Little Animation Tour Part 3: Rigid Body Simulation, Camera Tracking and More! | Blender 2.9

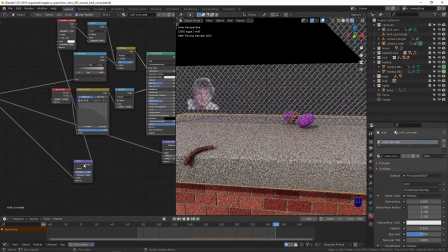983s
And the reason I have it going into both bump and displacement, and you'll see bump isn't connected to the PSDF,
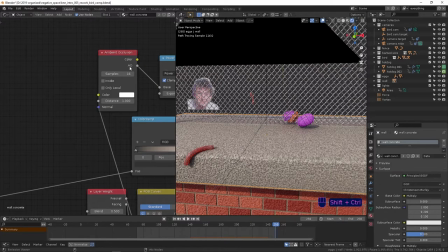989s
is because I can use that in this normal node for ambient occlusion to give it a little bit more pop.
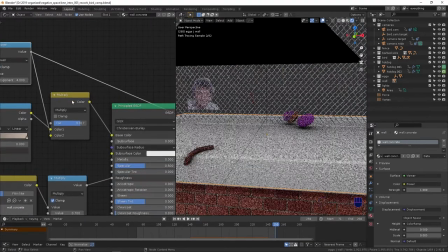996s
That's going into a power mode. That's multiplying the color texture.
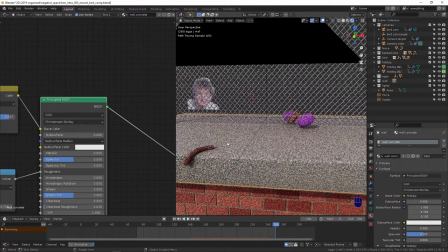1001s
That's giving us this like super inaccurate but reads as concrete, kind of cartoony porous concrete look.
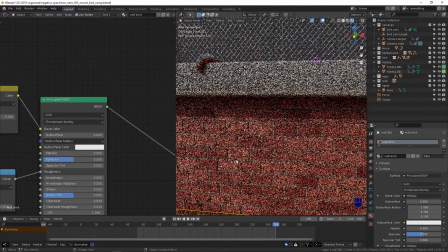1009s
Carried over into this brick texture. It's pretty much the same exact thing.
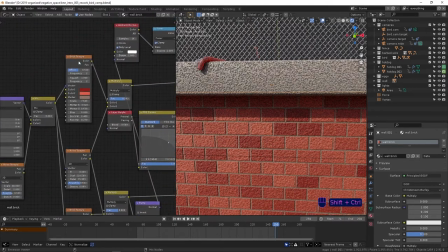1018s
The only difference is it's being put into this brick texture, which
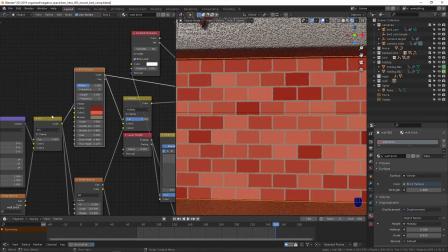1027s
is default in Blender. You set the colors, squash, scale.
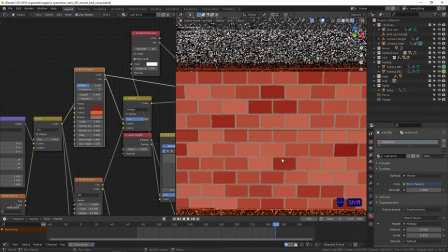1033s
I won't get into all these settings because if you're interested in making a brick texture, this is stuff you'll play around with on your own.
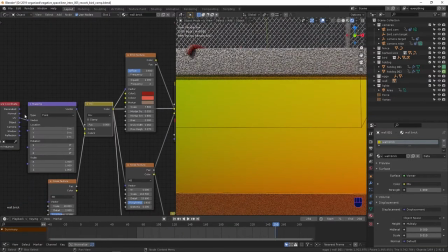1039s
The only thing is I'm using a little bit of the noise mixed
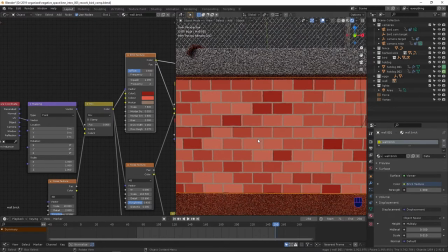1045s
with this mapping node to give a little bit of like wobbly variance to the brick.
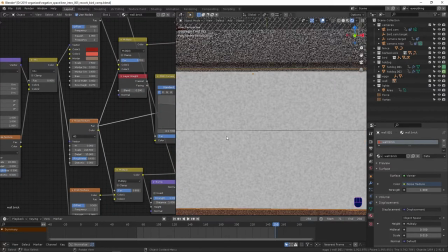1050s
Just a little bit. This is the same noise that's going into
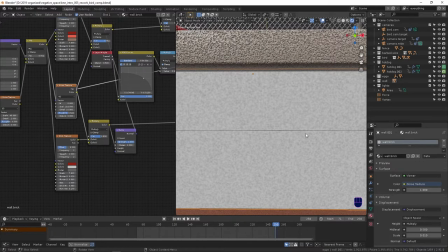1059s
the concrete texture you see up here.
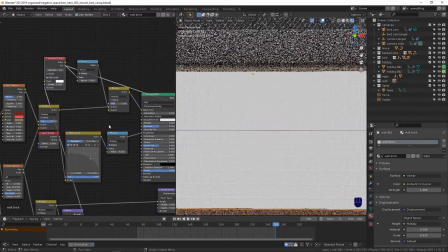1066s
That's going into a bump, which is again going into the ambient occlusion to give it a little more pop. When it goes into the multiply, same roughness setup,
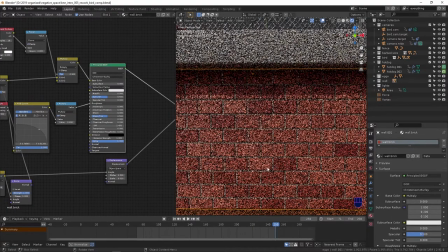1076s
displacement the same, and that just gives us this like displaced,
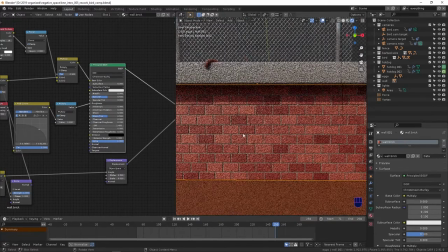1081s
really cartoony brick thing on this box. I kind of sped through that.
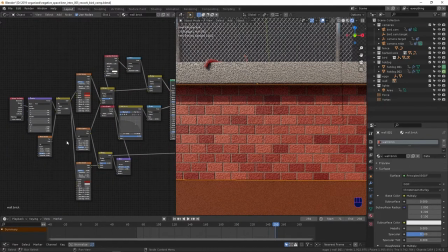1088s
I really feel like that even though there's a lot of nodes here, it's not that complicated.
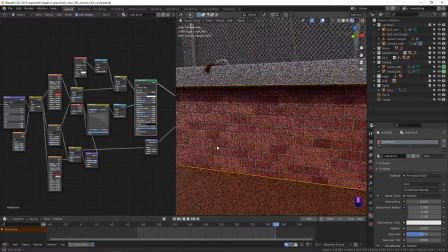1097s
And if you just spend any amount of time messing around in the shader editor, you'll like be able to achieve something like this.
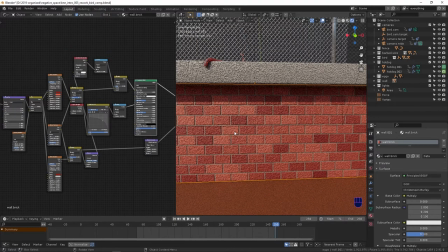1103s
It's really not that impressive, but effective pretty quickly.
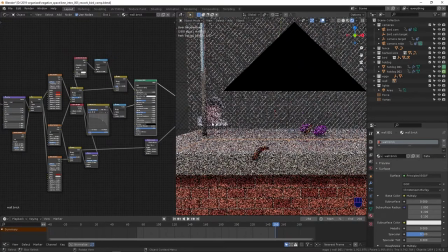1108s
The only other texture left is this little guy back here,
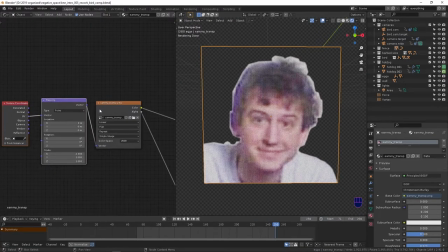1113s
which is just an image plane with alpha and base color into a principled.
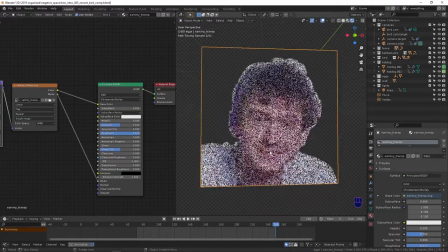1121s
Just a little PNG of my friend poking up over the wall.
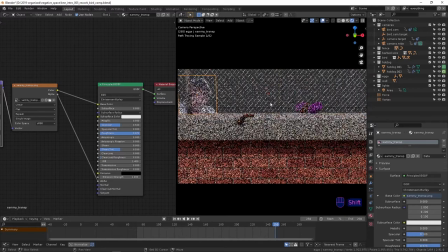1127s
So that's it for rendering and shade, or for shading, I should say, and materials and stuff.
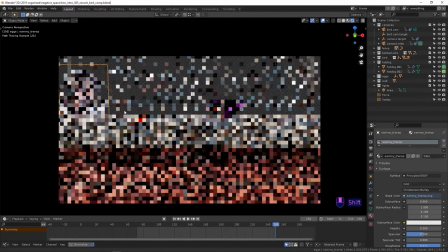1136s
I guess the next thing to go over is
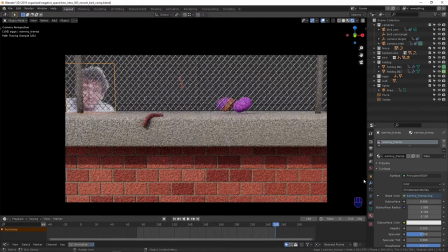1142s
the rendering and compositing settings. I guess it bears mentioning before I forget that going back to animation, before you render, if you have everything dialed in you want,
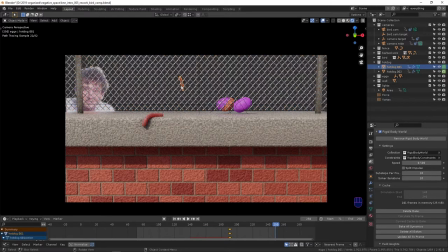1158s
you can bake your dynamics, and that'll cause the rendering process to go faster because it's not going to be
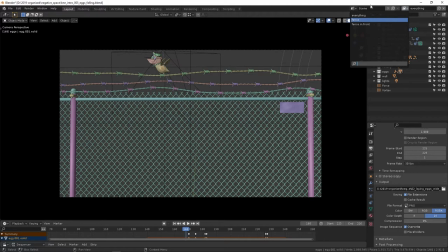1170s
resimulating on every frame. Sorry, I did open up a new file that had the right view layers and compositor settings in it. Everything else I showed you is exactly the same. These are broken down. There's the fence, which has the fence, lights, camera. That's it.
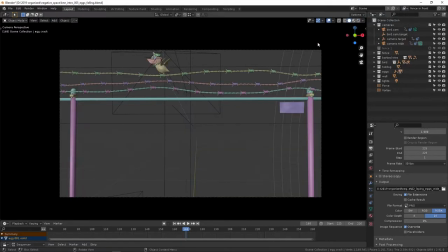1188s
And then fence in front, that has everything that's supposed to be in front of the fence, which is kind of how I get around this simulation, having these eggs and the hot dog go like back and forth through space.
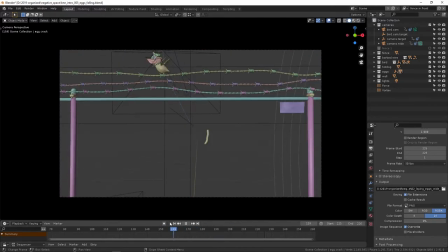1205s
they'll always just appear like they're in front of the fence because of the way I've set it up in the compositor, which just simplifies things for me. There's obviously other ways of doing it that are probably a little more clean, but this is exactly what I needed, so I didn't have to put that much thought into it.
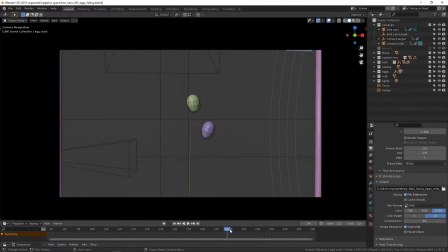1221s
Okay, so I am going to... Everything else, including like passes and everything, are exactly the same. So I'm going to go here to 209.